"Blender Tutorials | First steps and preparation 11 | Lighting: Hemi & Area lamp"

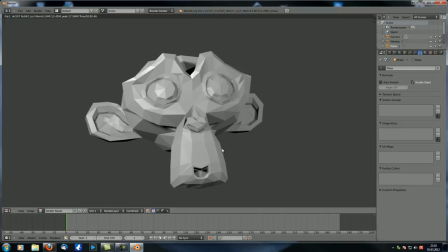[24:41]
But then we also made sure that we don't have any very dark black part, because we've got a fill light over here, which is a bit weaker. And then we've got like those specular reflections over here going on from our backlight, okay? which kind of separates the monkey from its background.
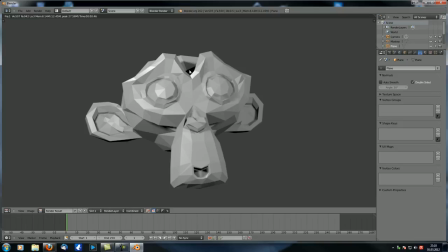[25:00]
Now you can see we still got like a black area over here, and if you want to make sure you don't have any of them,
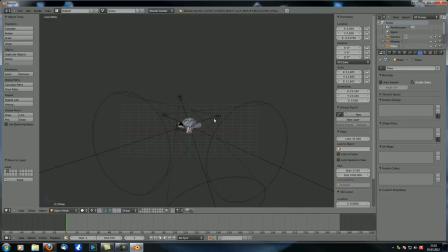[25:06]
just go back and just change this fill light to a Hemi lamp, because as you might remember, Hemi lamps don't cast any shadows and they also illuminate faces that face away from them.
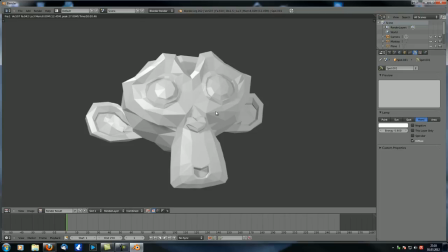[25:17]
And now if we have 12, you can see it's much more even, but also it's too flat, so let's just decrease the energy of 2.3,
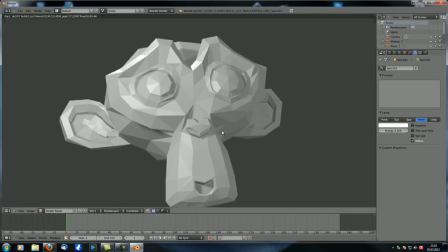[25:25]
and that's much better. Okay, now you can play with those values and positions and so on.
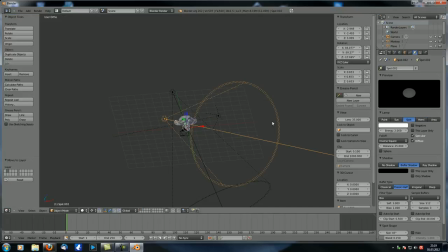[25:31]
So if we select our first lamp, and if we increase the energy to, let's say, 2, you can see it looks much, much brighter now, much more.
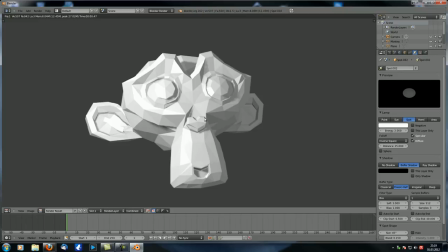[25:40]
Also, you automatically focus to the left side of your render, okay?
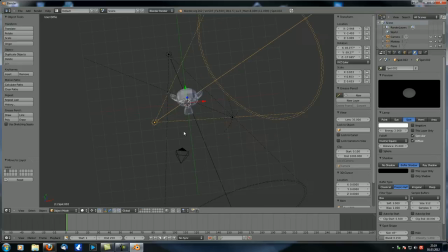[25:46]
And one other thing you could do, you could, for example,
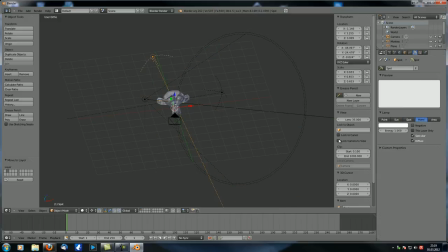[25:51]
change this to be or the backlight to be a Hemi light as well, which would then look something like this, a much more even lighting. And you can really play with those settings. One cool thing as well is to use colors in your lights and complementary colors on top of that.
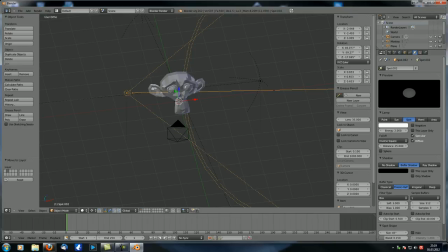[26:05]
I think they're called complementary colors. Let me just take a look. 1 second. And it says...
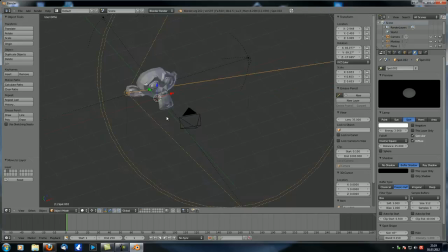[26:24]
complementary colors as well. Okay. And that just means the colors I like to use it are blue and orange. Or, yeah, you can just see in a second what that would look like. So our key light is like an orangish color, but only slight. You don't want to go with orange like this, okay? Just slightly orangish, something like this.
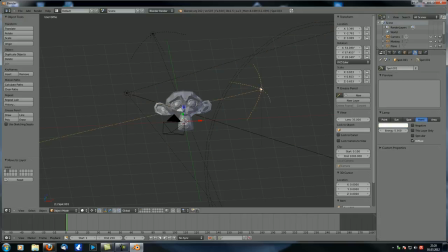[26:42]
And then let's just change our fill light to be a slightly bluish color. Okay, let's just see how that looks. Yeah, looks quite cool. I think this might be a bit too overpowering. Let's go with 1.3.
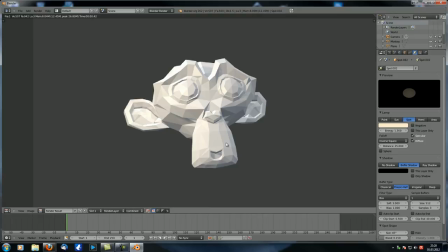[26:57]
Yeah, you can see it looks already much more, well, you cannot really say alive, but much, much better than before with just white lighting.
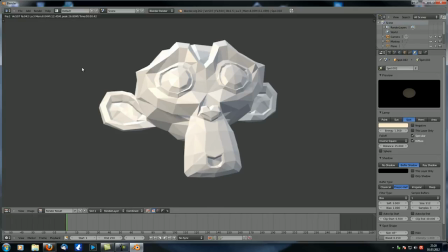[27:05]
Okay, and it really looks like this is like this not the sun, but like a warm light, and this is like the shadow, which is kind of bluish.
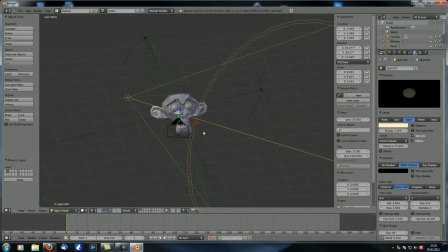[27:11]
And yeah, you can get some great effects this way. Now, there's one other way to light your scene I'd like to discuss, which is called rim lighting. And in my opinion, rim lighting is fairly difficult to achieve, okay? So what rim lighting means is just that, let's just press F11,
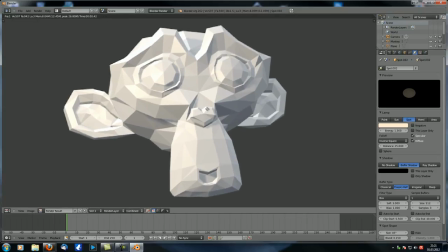[27:28]
is that your model is like in a very dark and sinister atmosphere, and you can only see like the outside of it,
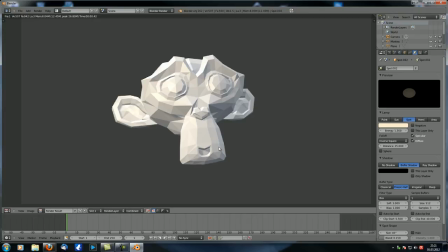[27:36]
okay? It's kind of that effect from that you also get in comics, you know, when you have like the bad guy, and then there's like a thunder and lightning going on, and only the side of his face is actually illuminated. And therefore, you need a very weak key light and also a very weak fill light.
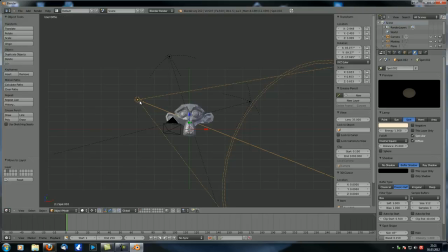[27:56]
Let's just do that. Let's set our key light back to white because we don't want it to draw any attention to it. And the same goes for the Hemi lamp. Let's set this one to 0.05 and this one to 0.1.
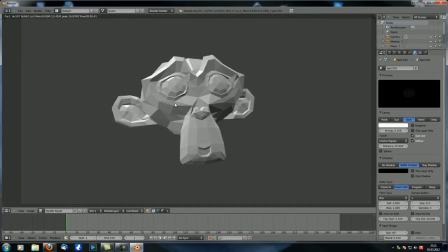[28:11]
Let's give it a test render. That's still too bright. So let's set this one to 0.05.
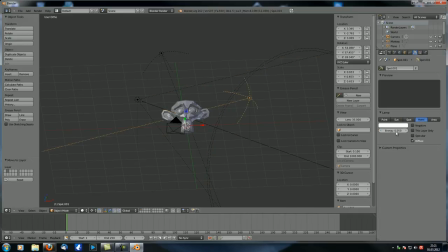[28:18]
And this one to a 0.025. It's still too bright. Let's just set to 0 for now. Okay, that's perfect.
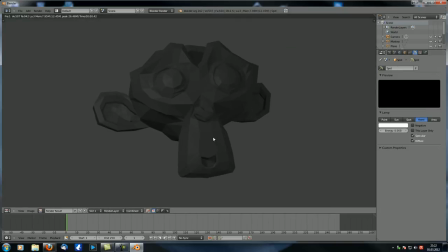[28:30]
That is perfect.
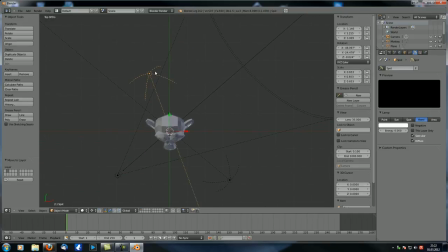[28:31]
And now we go to top view, and we change the backlight to be a spotlight. Let's rotate it around like this. And now we need to make sure that it actually illuminates the parts of our monkey that we want.
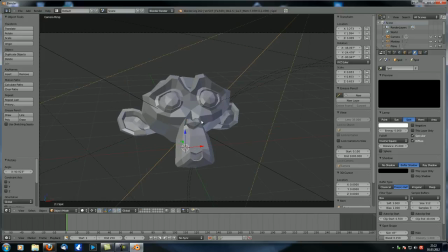[28:46]
So, as you can see here, we want it to illuminate like the ear, then the rim.
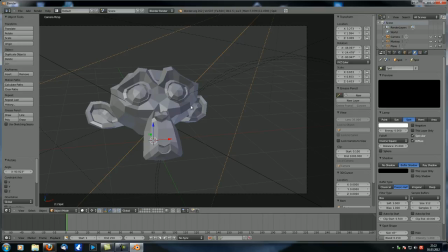[28:53]
Can you say rim to this kind of area? The rim of our monkey, eye, lid kind of thing, and yeah, those parts.
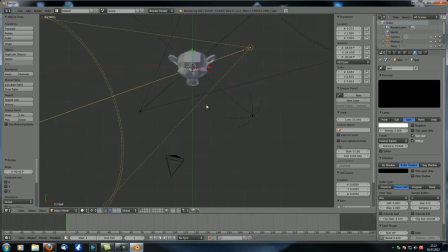[28:59]
And maybe the tip of the nose, okay? So go to top view. Right now you can see that should be just about right. Okay, now let's just set this to a very high number, to let's say
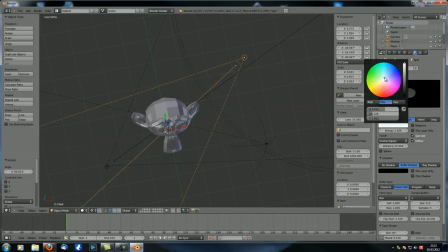[29:13]
1.5. Okay, not very high, but much higher. And let's also give it a slightly bluish touch, because like, you know, thunder from the outside through heavy rain.
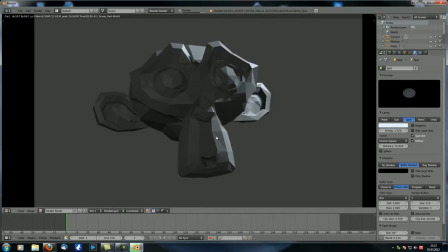[29:21]
Okay, now if we press F12, you can see that's what we get.
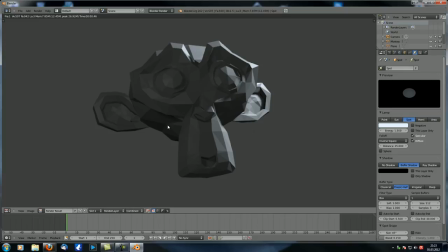[29:26]
Now, it doesn't look very impressive with our monkey, because our monkey is kind of an innocent dump character. But if you have like a bad looking character, if you have a human being that looks really mad, then it gets a great effect. But it's not quite strong enough or backlight. So let's just change it to, let's say, 2.
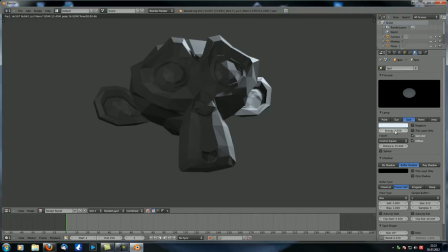[29:45]
At 2.5 even. Yeah, that looks better.
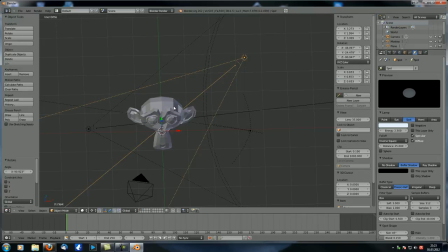[29:49]
Okay, now I think our key light, or this one, is still too bright. We don't want it to be black, but we don't want it to be really a gray either.
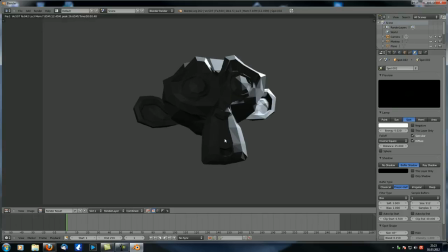[30:04]
Here we go. Okay, you can see that's the kind of effect you get. And now, yeah, you can see this. It gives you this sinister, this dark feeling, that atmosphere.
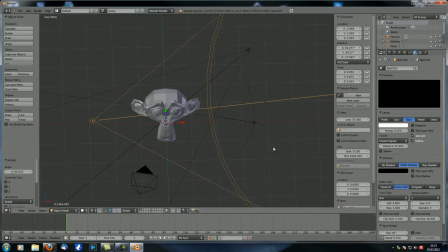[30:18]
Yeah, and we've got a very, very scary monkey here. Anyway, those are a few techniques to use with your three-point lighting setup. Okay, you can also go for a four-point lighting, where one of them kind of simulates like the sun reflecting from the top of its head,
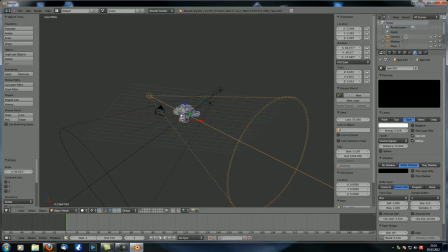[30:34]
or you can go for a two-point lighting, which is very even if you do it the way it's usually done. Yeah, you can go with a lot of different techniques and ways to light your scene. There are other sites on the internet that focus specifically on lighting. I just googled them.
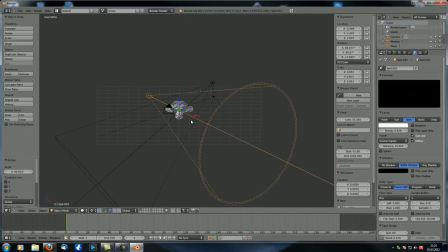[30:54]
They are quite cool, also for Blender. And yeah, now the other thing I'd like to show you is like a normal daylight scene, okay? So let's just bring back our plane
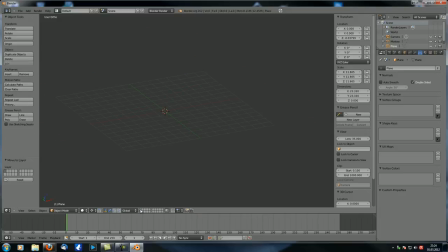[31:09]
like this.
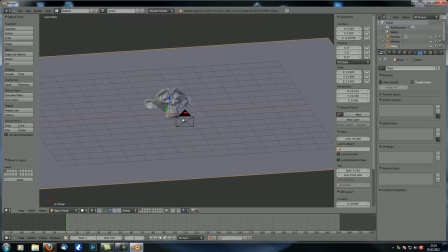[31:11]
And now let's, oh, by the way, if we render it without the lamp, as you might guess, it is going to be pitch black, except for the background. Anyway, let's add a lamp. And let's first of all add a Hemi lamp, okay? So let's just move it up like this.
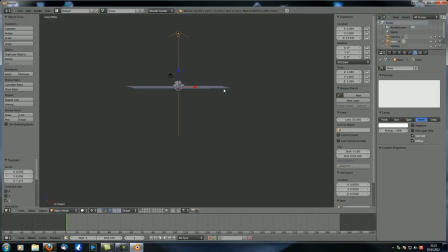[31:26]
And as I said before, it doesn't matter where you position it. You could position it down here. If you render this, you can see it lights your scene. So it's just telling Blender what direction to cast light from, but not where the light starts, okay?
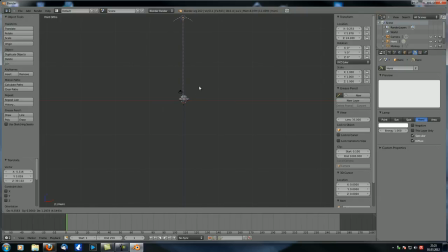[31:42]
But in order to keep it well organized, just move it above your monkey so it actually makes some sense.
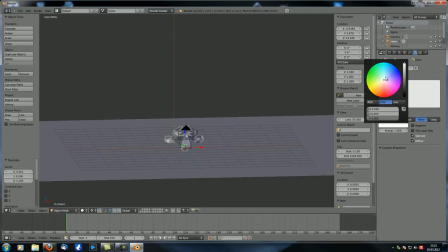[31:48]
Okay, now let's just change the color to a slightly bluish color, and let's turn the energy way down to about 0.3.
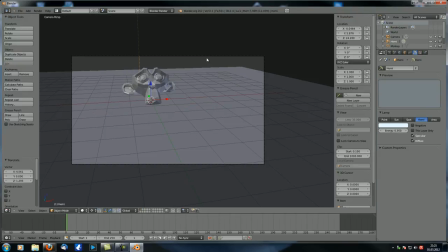[31:56]
Perfect. Now, let's also move our camera a little closer to the monkey, like this.
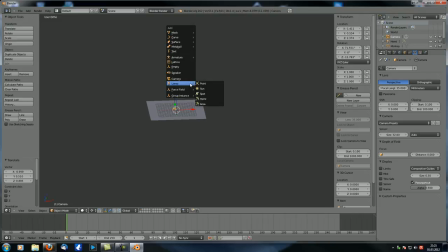[32:03]
Now let's just add another lamp, this time a sun lamp. Let's go to top front view. Let's rotate a little bit. And then from the side, let's also rotate a little bit like this.
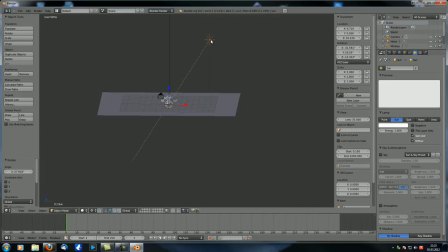[32:17]
Okay. And now let's set the color for this lamp to a slightly yellowish orangish color, even a slightly reddish color if you're going for like a sundown, sunset, I'm sorry, something like this. And let's leave it at one, because obviously your sun is much stronger than your sky.
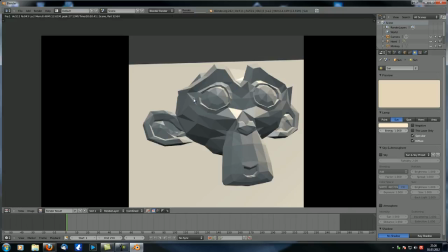[32:36]
And then if we have 12, you can see we get this effect.
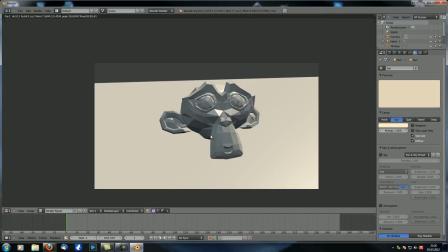[32:40]
Now it's already a slightly reddish color, which is why it looks kind of like an evening atmosphere.
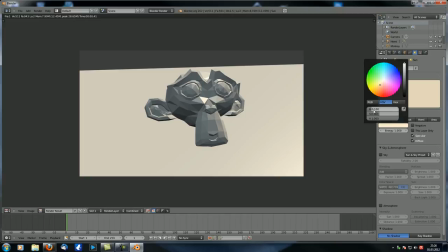[32:47]
But if we change this to a more yellowish color, and now you can see this H value is pretty useful, like this.